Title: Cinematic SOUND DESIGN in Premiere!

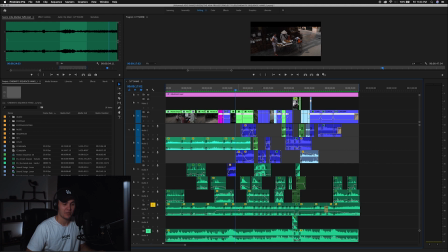And after you have that, maybe like in your video you might not be able to use the same one the whole way through, but after you have that, you can go in and like,
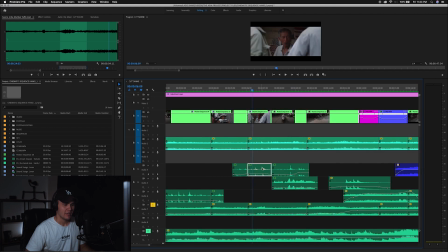for example, when we have this guy here, we have some sound of some cutlery here in the background. And I just put it there very subtle in the background to make it feel like there's maybe some plates going around him.
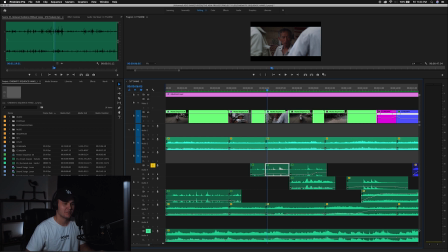Like, I don't even know if he's actually sitting in a restaurant. I can't remember, but you're creating the whole vibe, you know?
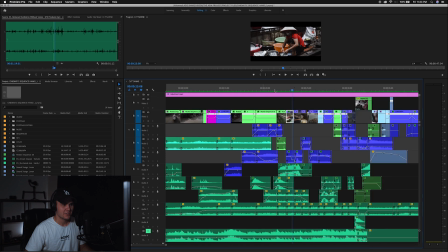And I don't know if there's any other good examples. Yeah, maybe here.
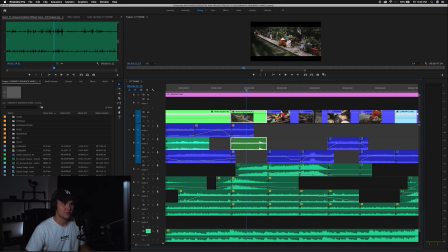You see this lady here is sitting on the train track, and there's not even a train here, but I figured I could add like a
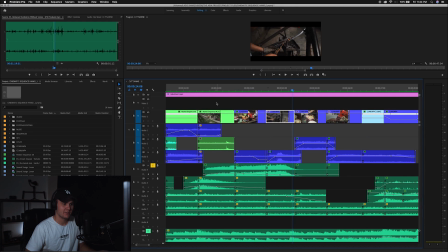train sound in the background, because that's just gonna like help with the conveying the fact that it's a train track. And we have another one down here actually.
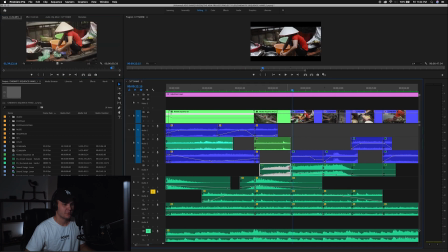So there's a train pass by effect, and there is a train whistle blow effect, along with some other sounds up here. Let's see what this is. That's just the original sound, like the background sound.
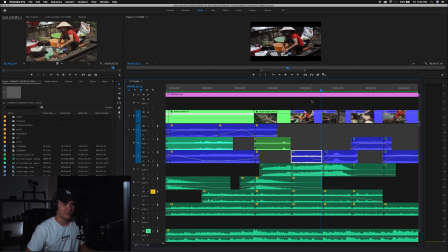That's one of the great things when you're filming in cities like this. You can usually utilize the real background sound a lot of the times.
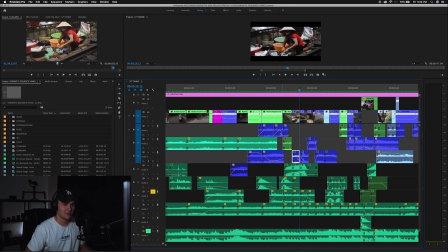All the blue you can see here is actual camera sound. Let's see what we got over here.
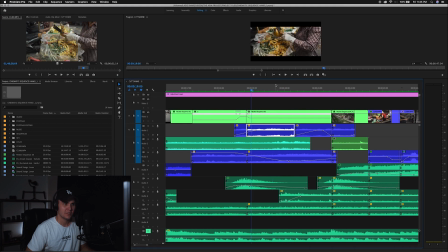That is the actual camera footage, and you can kind of hear the broom going in the background. The lady with the broom there.
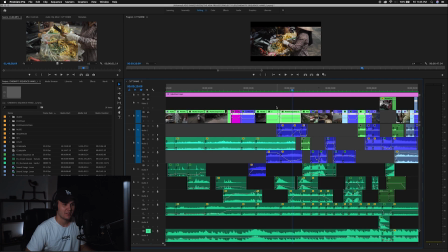So you can definitely utilize your camera sound sometimes when you're filming in situations like this.
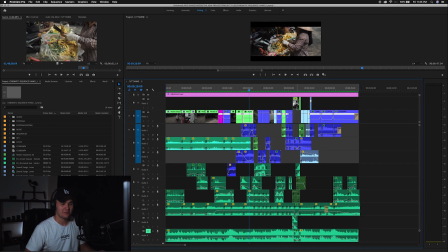The point I wanted to make is that you have to create the full atmosphere of sounds
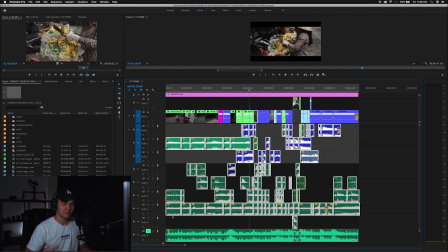to make it more immersive. you can't just put the sound of the stuff that you see on the screen. You have to try to create the whole vibe around it. And with that said, let's jump to the next point. Alright, so the third point I want to talk about is finding the right sound effects and what to do when you put them in Premiere Pro. I'd say that the number one problem for me when it comes to sound design is to actually find the right sound effect. The thing that usually makes it so hard is that you have something specific in mind and you're trying to find exactly that. But that's not usually gonna be the case. You have to like think a little bit outside the box, and maybe if you have some sound effects you can play around with them to try to convey what you want to convey.
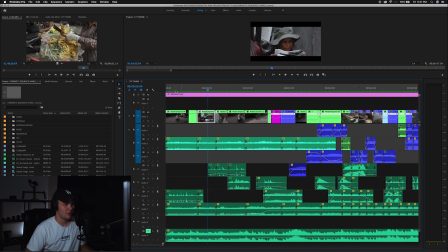An example of that in this video is here in the beginning. I wanted to have some kind of sound effect for this lady walking with the cart here. I don't know if you can hear that, very subtle, and that sound effect is called Wheel Turns Metal. And it basically sounds like this.
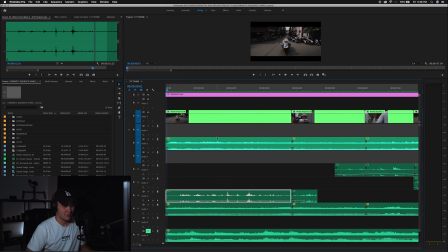And that doesn't sound too good, but when I've lowered the volume and I put some, let's see, I put some surround reverb on it, we're gonna talk about that later, and just played around with it,
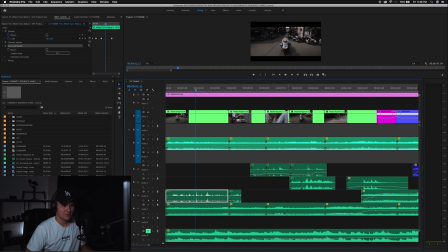and it actually sounds pretty good. And I mean, that's a pretty random sound effect, and I don't think it's supposed to be a cart, but it does the trick. And the other one over here is called Squeak Metal Hinge, and it sounds like this.
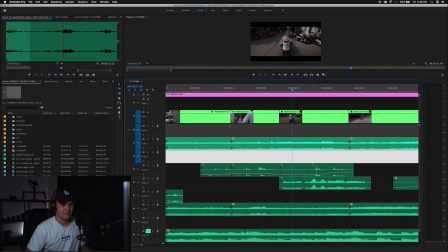So yeah, that's a perfect example of one of the times when you can't just put it on there. You have to play around with these little knobs, and this one is lowered in volume so much so that you can barely see that the fact that it's going up and down, but I've actually muted parts of the sound. Let's listen to it right here.
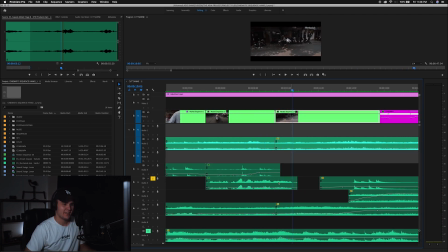Like some of the very loud squeaks, I actually muted them completely because it was too over the top,
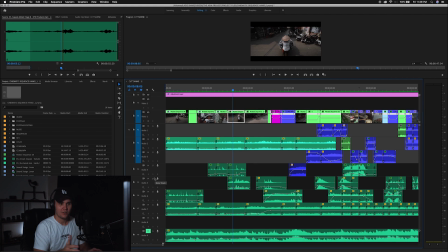but when you see it in perspective with all the other sounds around it, I think it sounds pretty good.